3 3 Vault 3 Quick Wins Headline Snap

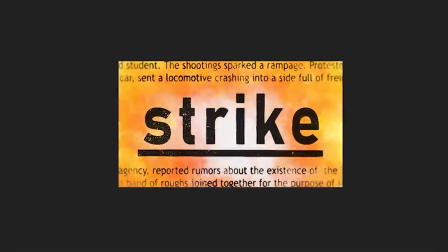[0:05]
Alright guys, so I'm back again with another quick win. And what we're going to do is we're going to do what I call a headline snap effect.
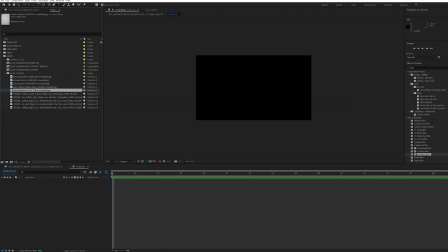[0:10]
They're quite popular in Netflix documentaries. I'm going to start by making my background texture, which is just going to be newspaper, old newspaper. I'm just going to kind of stack them all in my composition. I'm just going to play around with the scaling. I'm going to play around with the blender modes just to kind of get a look that I think will be nice. The reason I'm stacking so many on top of each other is because I think all of these pictures have good qualities that I like. I'm going to add what's a pulp texture. We created this in one of the previous tutorials. Essentially, it's just a turbulent noise, and we messed around with the scaling and we put it down to screen, so it just has that kind of pulpy texture of newspaper. And I might add some hue and saturation to certain layers. I think I'm just kind of going to take the edge off the coloring, so we're going to pre-compose that, and we're going to call that newspaper texture. We'll make new null object, and we'll call that our camera, and we're going to parent our newspaper texture to the camera layer. Now start adding some text. So really, we're just focusing on one word of this newspaper.
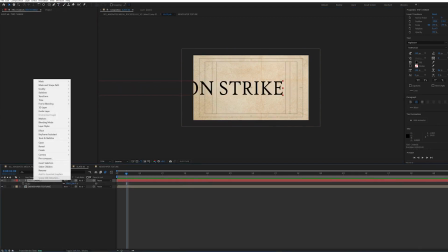[1:00]
In this circumstance, it's going to be the word strike. I'm going to pre-compose the text layer, and I'm going to call that text change.
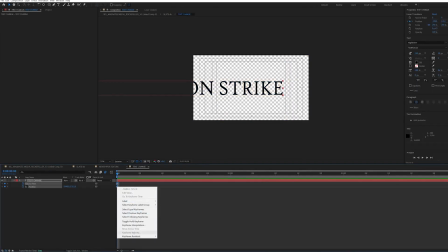[1:06]
We're just going to toggle hold keyframes on pretty much everything, and we're just going to have everything just change a bunch of times. We're going to have the text go from one sentence to another sentence to another sentence to another sentence, maybe once every 5 frames, and messing around with the font. You need to make sure that between frames, the word strike kind of takes up about the same amount of space regardless of what font. I'm going to pick a font that I want to end on because I will hold these frames for a little bit longer just to kind of communicate the information. So we're also going to want the background to change.
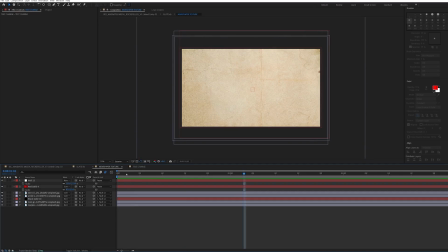[1:33]
We're going to go to our newspaper texture composition, and we know that every change in the text change composition is every 5 frames. So that's what we'll do here. So we're just going to mess around with the position, rotation, scale, maybe the blender mode as well.
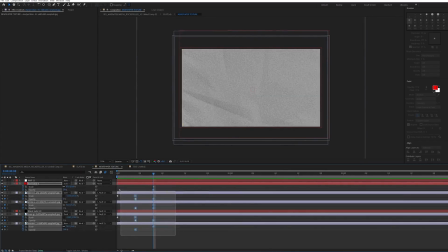[1:46]
You might even want to mess around with the hue and saturation, actually. Another thing to note is you should always be having these changes on a hold keyframe.
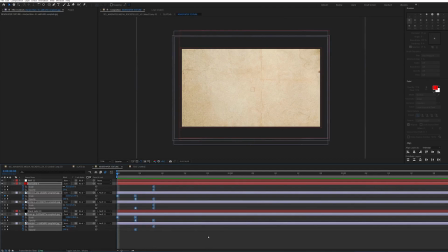[1:54]
You may want to turn off certain newspaper layers with the opacity function. And once you've got a few, you can kind of copy and paste the changes you've done. Now we need to add to the newspaper. I'm just going to copy and paste some text from an article that I found, and simple as that, just put it above and below.
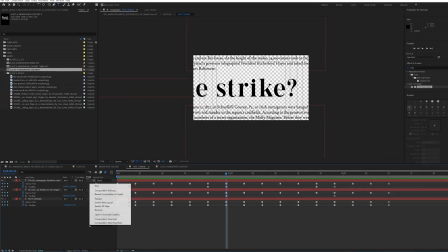[2:09]
You might want to change the font of those as well. Now what I'm going to do is I'm going to add some shape layers. I'm going to make a shape layer, and I call it underline, and I'll add a path and a stroke, a nice thick stroke, and I'm going to put underneath one of the strikes. I'm going to make a few of these different shape layers. A different one will be shown on different frames. On this one, I'm going to go for a box, and I've noticed that the box doesn't quite fit the word strike. So what I'm going to have to do is I'm going to have to also keyframe the scale so it fits that particular frame.
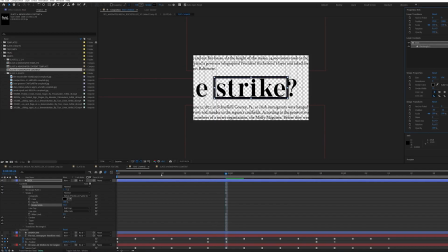[2:35]
And I'm just going to mess around with each and every frame. Maybe I'll add an invert on this one. The text is looking a little bit too perfect. I've got this metal texture, drag that into my top composition, and I'm going to add some curves to the metal composition, and then just really kind of up the contrast. And I'm going to go to my track matte box like we usually go to, but this time I'm going to go to Luma Matte. And that basically means I only want this text layer to be shown in places where the image is at its most dark. You'll start to see these little kind of flickers and kind of qualities in the text, which is really helping sell the effect. I'll add some roughen edges as well to the overall text change layer. And now that looks like a legitimate newspaper. I'll also mess around with the metal background texture so it's not uniform throughout the entire animation. So I'm going to add a null layer, put that right to the top of our top composition. We're going to parent everything to that null. I'm just going to do a slow pan in, maybe add a little blur just to the edges. And then you know what I think I'm going to do? I'm going to add a little bit of a fireball transition just behind the text as well. Grab that our fireball transition, pop that behind our text layer.
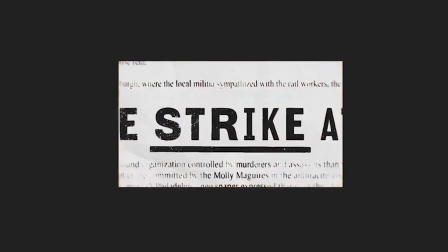[3:34]
Cool, there you have it guys. A nice easy win for your headline style animations. I will see you in the next video.